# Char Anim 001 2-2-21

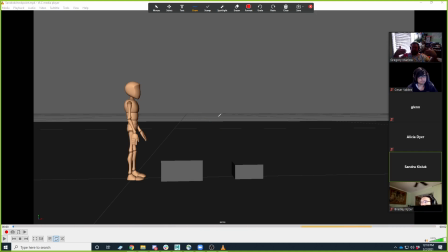And so I think just sort of this like side angle of stuff isn't always as interesting to look at, and it doesn't give you as much options with your silhouettes or with your poses,
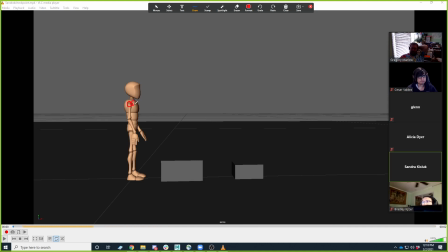because this shoulder is here, and then the other shoulder is like right behind it, so I can't really see the contrapposto as much, right? And so that would be my first thought, and then I think the other thing would just be making sure you're pushing the silhouettes.
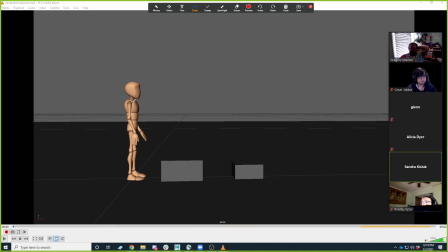Like even if you stay with this pose, like could you rotate the character's chest a little bit toward us, and that way we could see like a little bit of a contrapposto line there. Maybe move a foot back so we get like the other the foot something like this,
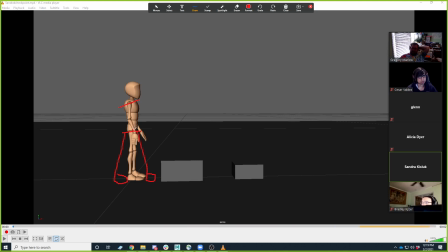and then maybe like I'm just kind of eyeballing it here. And then a little bit of a curved spine back, like it's contemplating it. Got maybe like an elbow out here. I don't know. I'm just kind of like messing with it, like just something that mixes up the pose a little bit more. Probably need a little bit more of a bent knee here, or something.
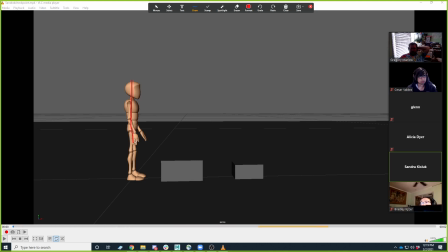Just so it's like a little like right now, like your line of action is a little too straight, and I think it's really just that loosens up once you start moving your character forward.
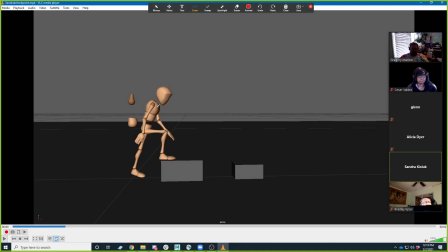Like this feels better because you get you're getting a little bit of bend in the spine, and I think you really are like trying to push it a little bit here as well.
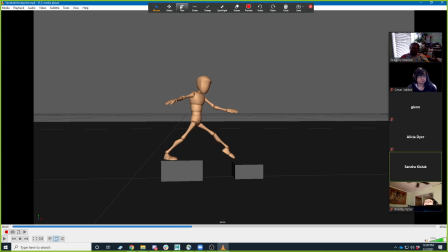But I think anything you can do to kind of keep pushing these poses to make them really dynamic is going to help it. So like even in this pose, like what you could do is I always think of like what's the direction of the action, and the direction of the action is like kind of like this,
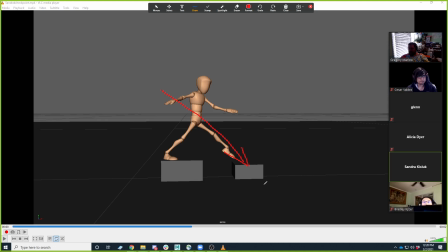right? So I try to make my line of action as much of that as possible, right? So maybe what you would do then is your character's pose would maybe be a little bit more like
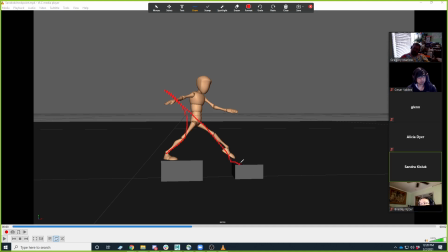sort of reaching with this foot like this, get the toe out there, the head way back here. And then the arms kind of doing a little bit of something like this, right?
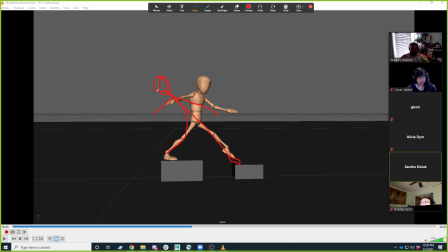I don't like he's kind of throwing himself back that way, and so then the line of action does feel like it's kind of flowing through the body and going this direction. So, so I think what you have here feels like, again, it feels physically accurate in most ways.
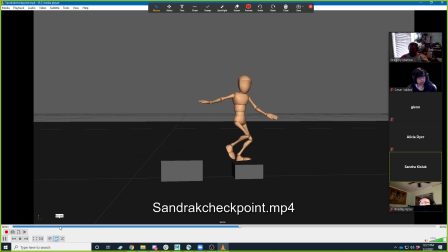It's more like I would push it for sort of style and appeal a little bit more. And I always think of it as like turning up the volume on it, right? Like it's clear right now, but if you exaggerate it, it gets even more clear.
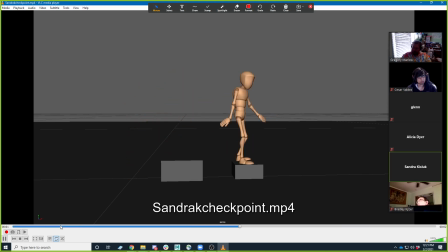It gets more like true to the essence of the action that's happening, right? And so like this pose right right here, the essence of what is happening here is reach, right? It's this character is reaching for that box or stretching for that box.
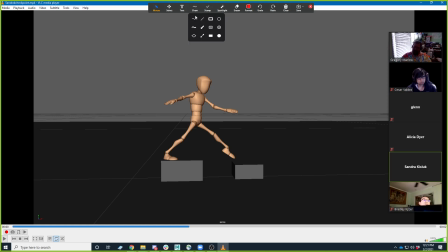And so taking that idea, how do you increase the essence of reach, right? Like to make reach feel more like what's happening. And just crank it up. So the level you crank it up really kind of changes
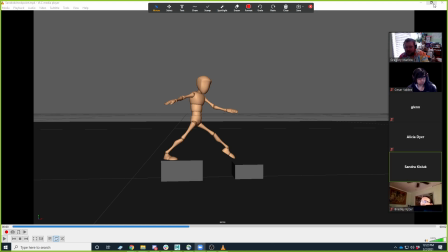style a little bit, like, and recognize that if what you were going for was like realism here, this feels more accurate. Like it's like closer to realistic in terms of exaggeration. But I think you can,
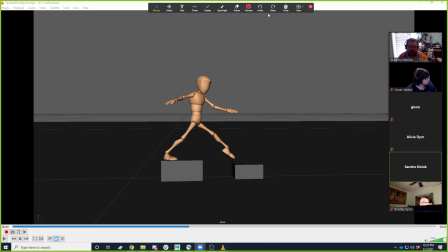at that point, it's not got, it doesn't show as much of the character, and so I think anything you can do to raise that would be helpful.
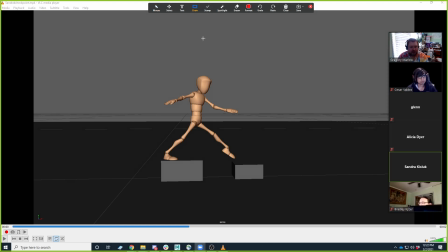The other little thing I would say, consider your framing of the shot. like maybe frame it something like this instead, and that way you can get rid of all of this stuff here that really isn't carrying as much information.
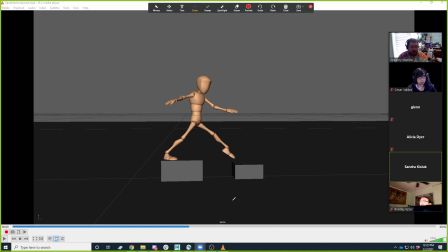So seems like a cool opportunity too to raise the stakes a little bit as well. Like, you know, it's stepping from one box to the other, but if these, you know, like kind of like Glenn's,
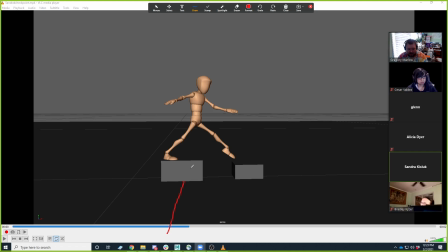like if this were on a you know, a giant drop off here, right? And we had, like, you know, it goes down forever here, and this is just sort of this precarious little thing that's hanging here they have to step over onto.
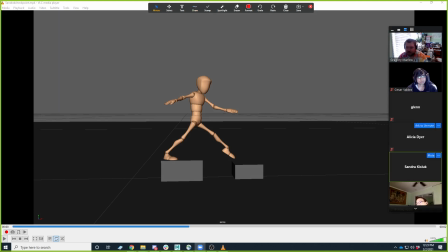That might also, like, add some tension to it. So yeah, cool.
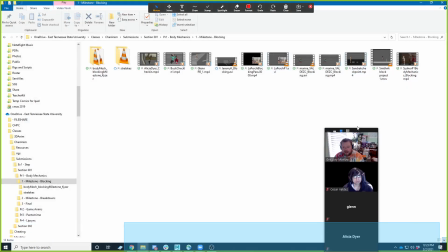It's looking good. All right, Smith.
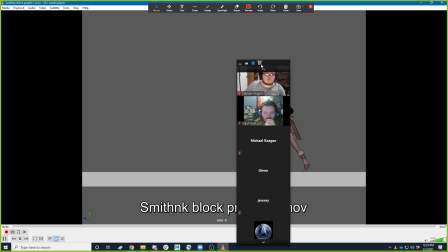Okay. Yeah, I was trying to get the camera up here at the same time.
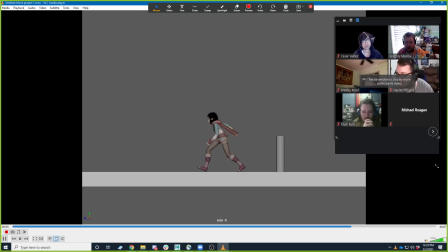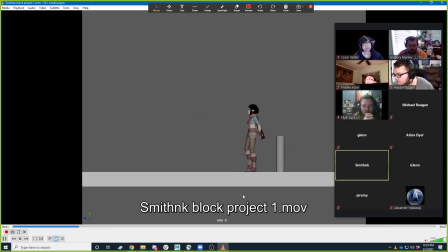Okay. Yeah. I like where you're going with this.
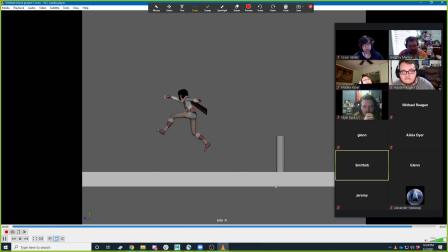Kind of again like what I was telling Sandra, like this side angle isn't always the most the most flattering for your poses. So maybe consider, like, if you wanted to do a little bit more in depth on it.
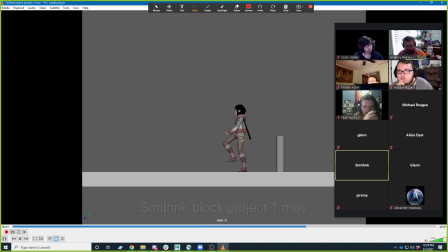It reads as kind of like a video game in this way. Like, I think that's what we're used to seeing from this profile angle the most. Which isn't bad, but even with video game characters, if you'll notice, they usually aren't I don't know if you can see my camera. They're usually not a perfect, like, profile, right?
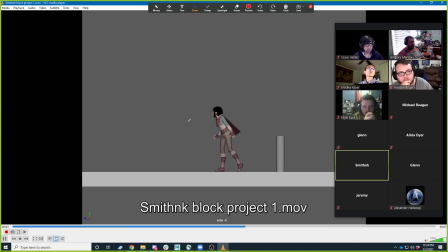What they usually are is, like, they favor the camera just a little bit, so we can see the character like a 3/4 view. And so that would be something that I would say, like, I really like the way you have her kind of lean in on this first, like right there.
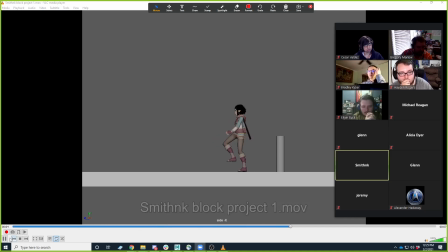I like some of those poses. I feel like the feet are feeling a little flat to me, like when she raises them up here. So
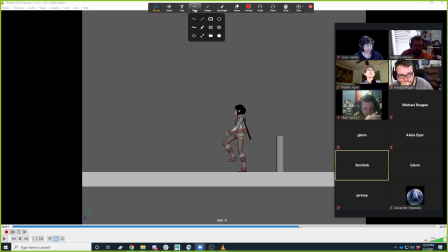that's feeling good, but then, like, when the foot raises up here, like, you can still kind of see that it's like it's flat to the floor. And so sort of think about how, like, your foot would sort of peel up off the floor as you're raising it.
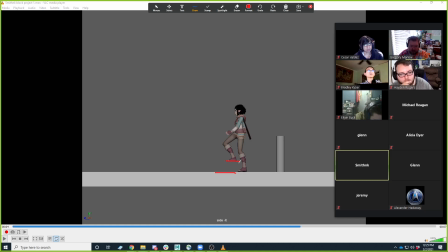And I think also, like, once you get your camera in a slightly different angle, it's going to feel like the character's toes are pointing straight forward, right? Like, if you were looking at this from above, both of her feet are pointing, like, perfectly, like, forward, right?
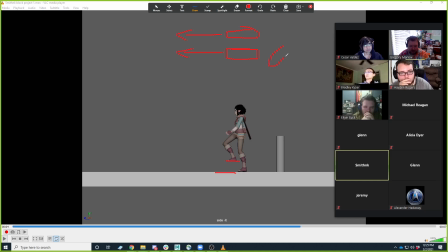And so usually we stand with our feet just a little bit angled. Like, maybe her feet would be something more like that, right? Yeah, but otherwise I think this is looking pretty good. I would play around with those different camera angles and see if it messes anything up in terms of your poses, but
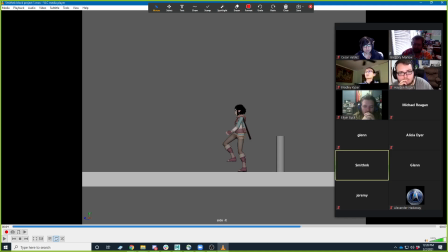I can see where you've pulled from the poses, though. Like, it's something I've read from Capcom and their fighting games that they call the 5-degree rule,
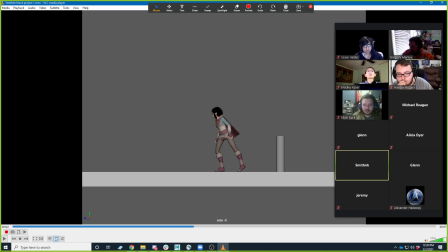where even if it doesn't make sense, it looks better to have the character rotated to the camera by 5 degrees. Yeah, that's cool. I didn't know about that.